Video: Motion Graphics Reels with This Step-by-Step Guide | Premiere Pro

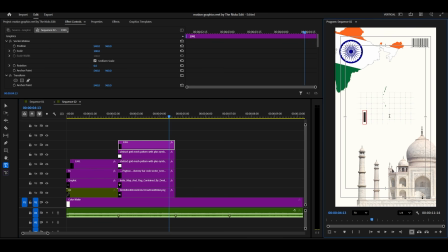Now take the text tool and write India.
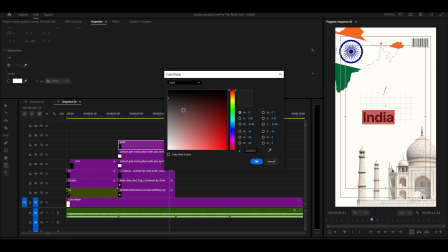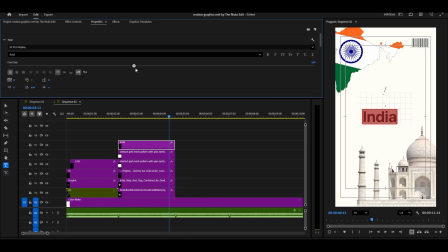This time, I am using the font Poppins Bold for a stronger design presence. Make the text big and center aligned.
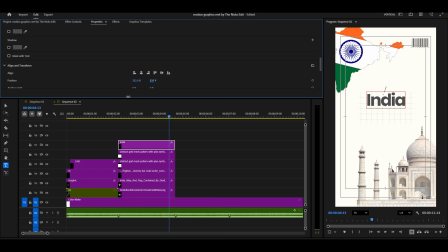Duplicate the text layer and change it to "is growing." Make this second text a little smaller, so the visual hierarchy feels natural.
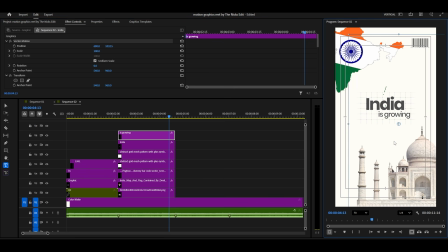Align them nicely with each other. Animate the second text by sliding it from right to left using the transform effect.
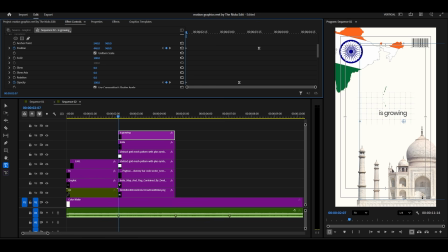Keep the motion smooth and match it with the audio rhythm. Now let's add subtle animation to the graphics. Select the India map and add a small rotation movement.
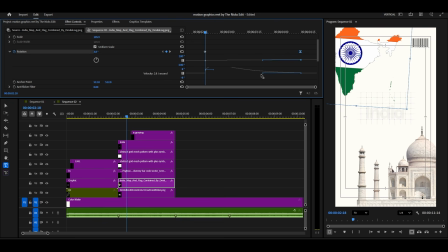Then select the Taj Mahal and animate a tiny left-right movement.
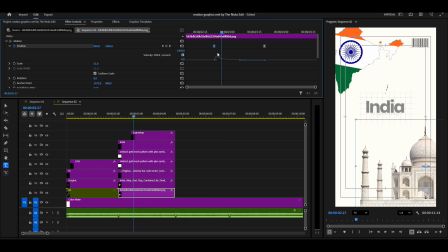These small adjustments give the entire design a refined, dynamic feel. Now let's add a long shadow to our images. First, go to the Effects menu, search for Long Shadow, and apply the Film Impact Long Shadow effect to your image.
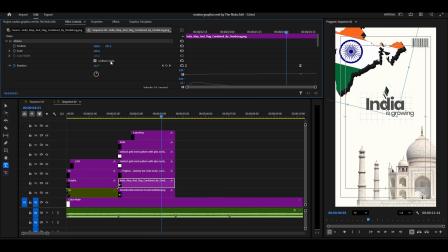You can either use my exact shadow settings or adjust them to your preference.
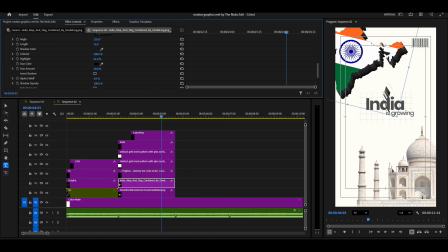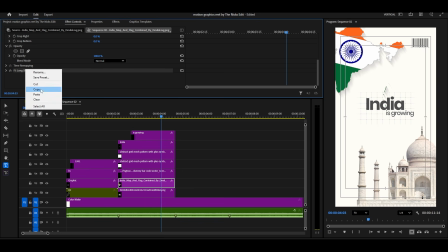Once you're satisfied with the shadow, copy it and paste it onto the second image.
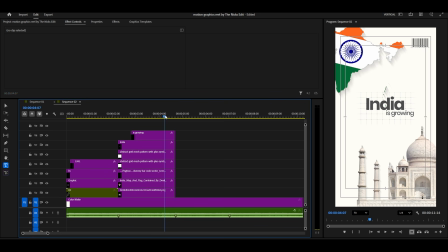With that done, we can easily finish the second scene. Now let's move on to the third scene.
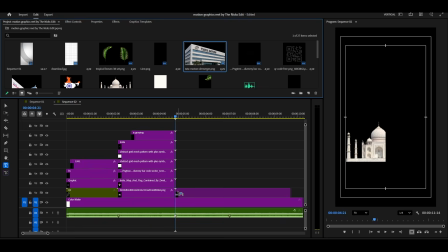Add the image of the building to your timeline, just like this.
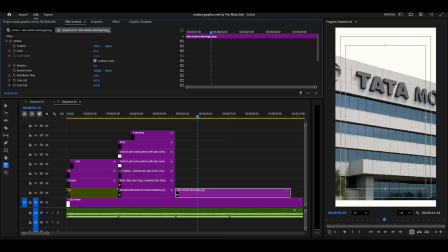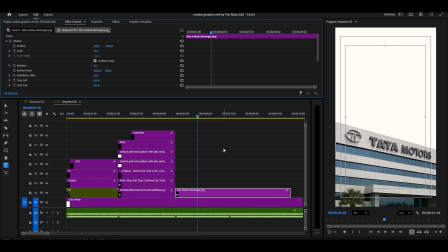Now that we have the corner line, we need to create a line on the opposite side. To do this, go to the Effects panel and search for Flip.
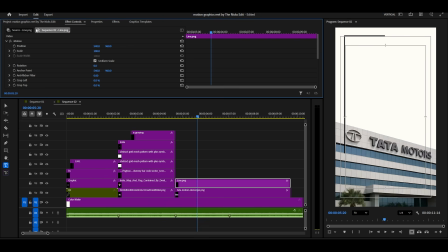Drag and drop the horizontal flip effect onto your corner line. This will flip the line horizontally. After flipping, adjust the position of the line so that it sits at the bottom of the building layer.
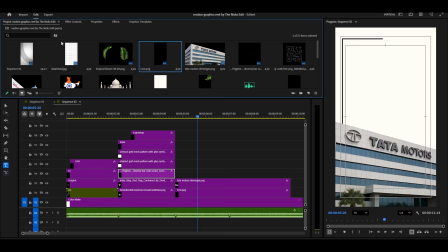Next, we will add the barcode image in its designated place.
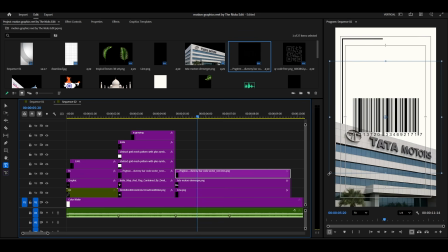I need a grid image, so copy the grid images and place them as shown.
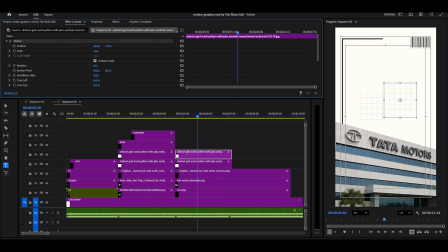Now let's add our text.